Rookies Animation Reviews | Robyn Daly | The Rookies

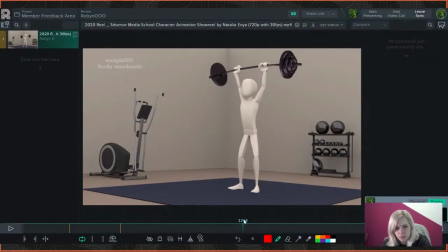And that little shake on the arms and the knees. That's great. Or just watch the bending of, oh, that was whack. The bending of the elbows, they kind of look like they're bending backwards a little too far. They don't really cross past where the shoulder is, your arms, when you like doing anything, really.
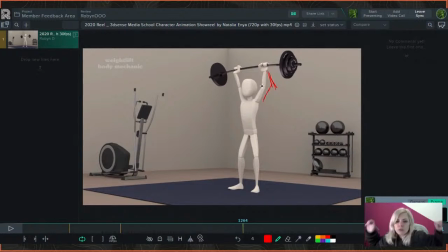I mean, that's really a strain to get your elbow to bend that far backwards. So I would rotate the elbow forward a little bit more, so it's just bending at a more natural angle, kind of, you know. It should bend more like that.
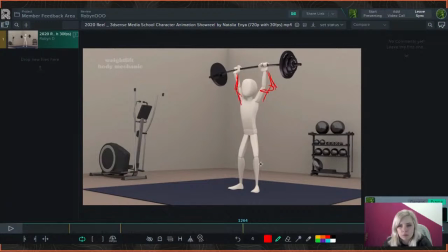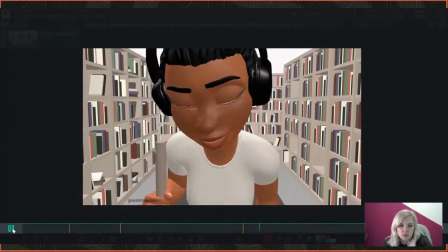Otherwise, it's a really good shot. Really conveys weight really well.
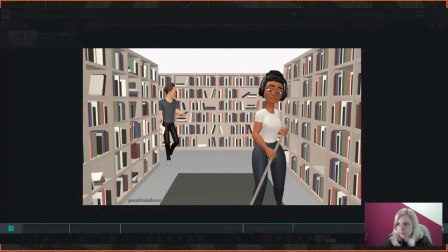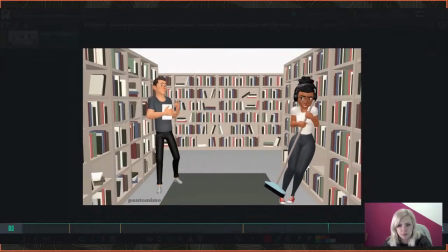Oh, this one's so cute. It's very cute, funny.
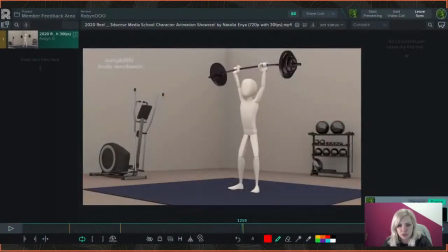She's got a great character.
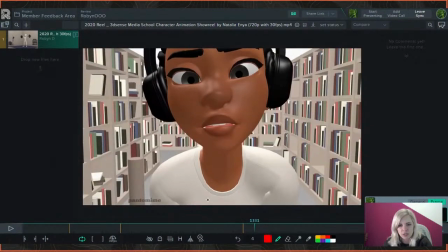I like that little camera adjustment to bring you into it, so you know that she's like recording herself on her phone. That brings it's like a little bit more humanness to the shot. That's really good.
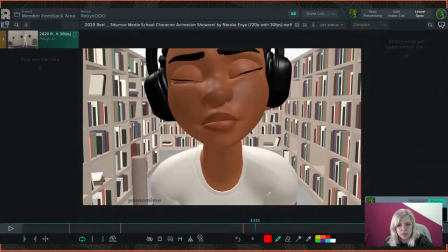I like her facial expressions. As she blinks, you got that tiny little bit of like the elbows, face elbows. Eyebrows is what I meant to say. You've got the eyebrows coming down as she blinks. Wonk.
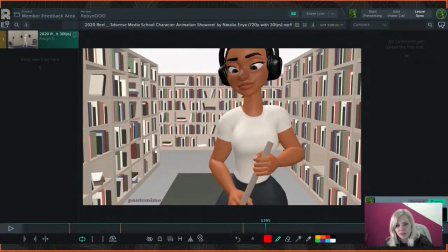That little quirk of a smile. I like here how you got like the mouth sort of coming up higher this side. It might help just to give the face a little bit more humanness, because you've got some asymmetry here, but just to push it a little, you could maybe like quirk up the one eyebrow just a little,
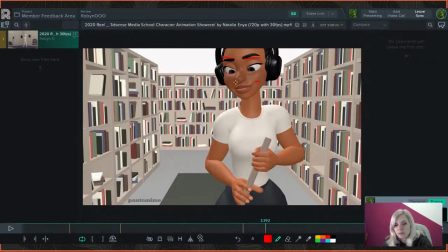bring the other one further down, just to give her like a little more expression or character to her face. It's already good. You've got a really good start, but sometimes it helps just to push it a little more. Could even sometimes it helps to sort of fan out as facial expression.
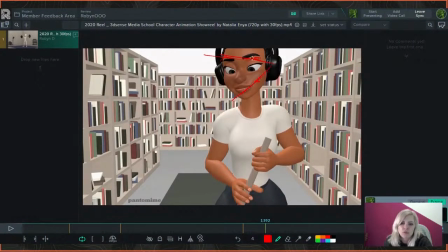So you could like fan it out like that, if you get what I'm saying, because already the mouth is sort of halfway there. This eye kind of is like higher than the other one. So you actually are kind of doing it already, I would just maybe push a little with the eyebrows.
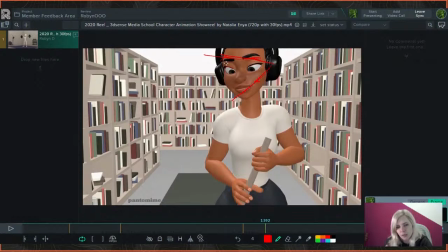Generally, you would do it towards the camera though, just to open up the character towards the camera to the viewer, make them feel more approachable and more friendly.
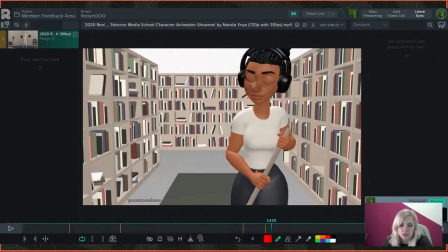But it's really good anyway. You've already got it going on there, so that's great. She's very like relatable as a character.
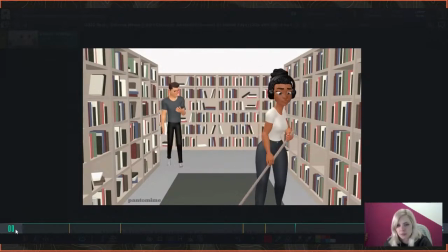My gosh, she's like jamming to her music, not suspecting anything. This guy's just living his life.
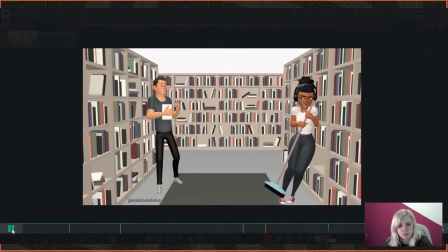There's some whack chick dancing with a broom. Like, what the hell's going on, lady?
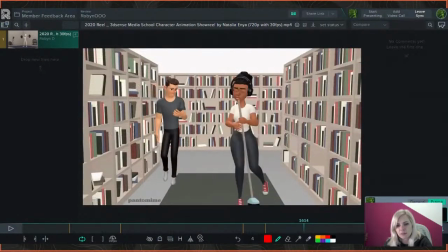I bet you they fell in love after that. They have to have fallen in love after that.
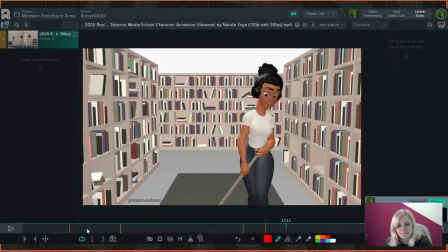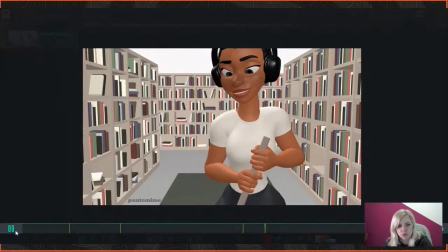I feel like the movements of the sweeping could be a little smoother, especially on the arm extending there.
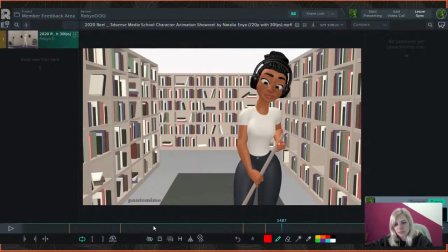It sort of like kind of bends and then extends again with that sort of
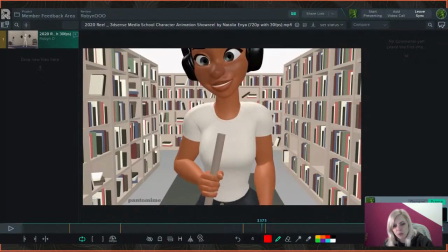like that pushing power going through her arm. It would be a little bit more smoother. Pushing it there wouldn't kind of stop halfway each time.
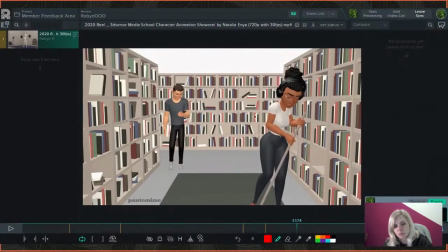But maybe that's to the music's beat, actually, thinking about it now. Maybe if you included the beat of the music she was dancing to, then it would, then it wouldn't look like that was happening.
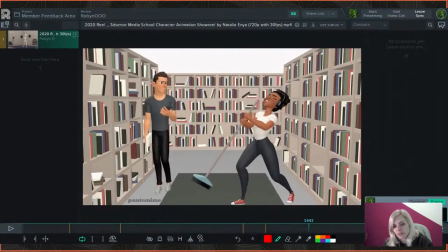But it's still a really great shot. I feel like the character should fall in love, just saying, if you wanted to like carry on from this shot and make a little story.
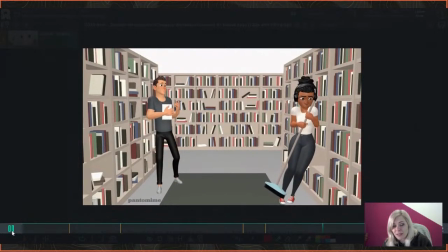I don't think anyone would be complaining. Kind of love that for them.
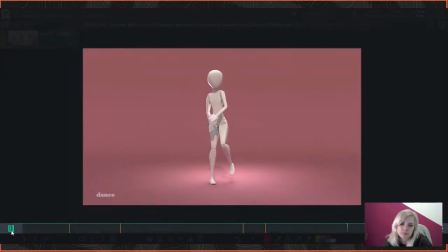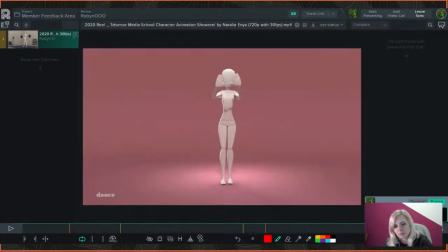That's so cute. I love that dance. I just love it so much. It is beautiful.
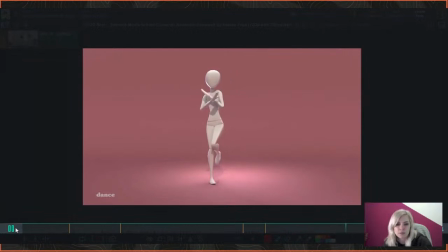I love the pink. I love pink. I love the music. I love the fluidity of the body, the timing.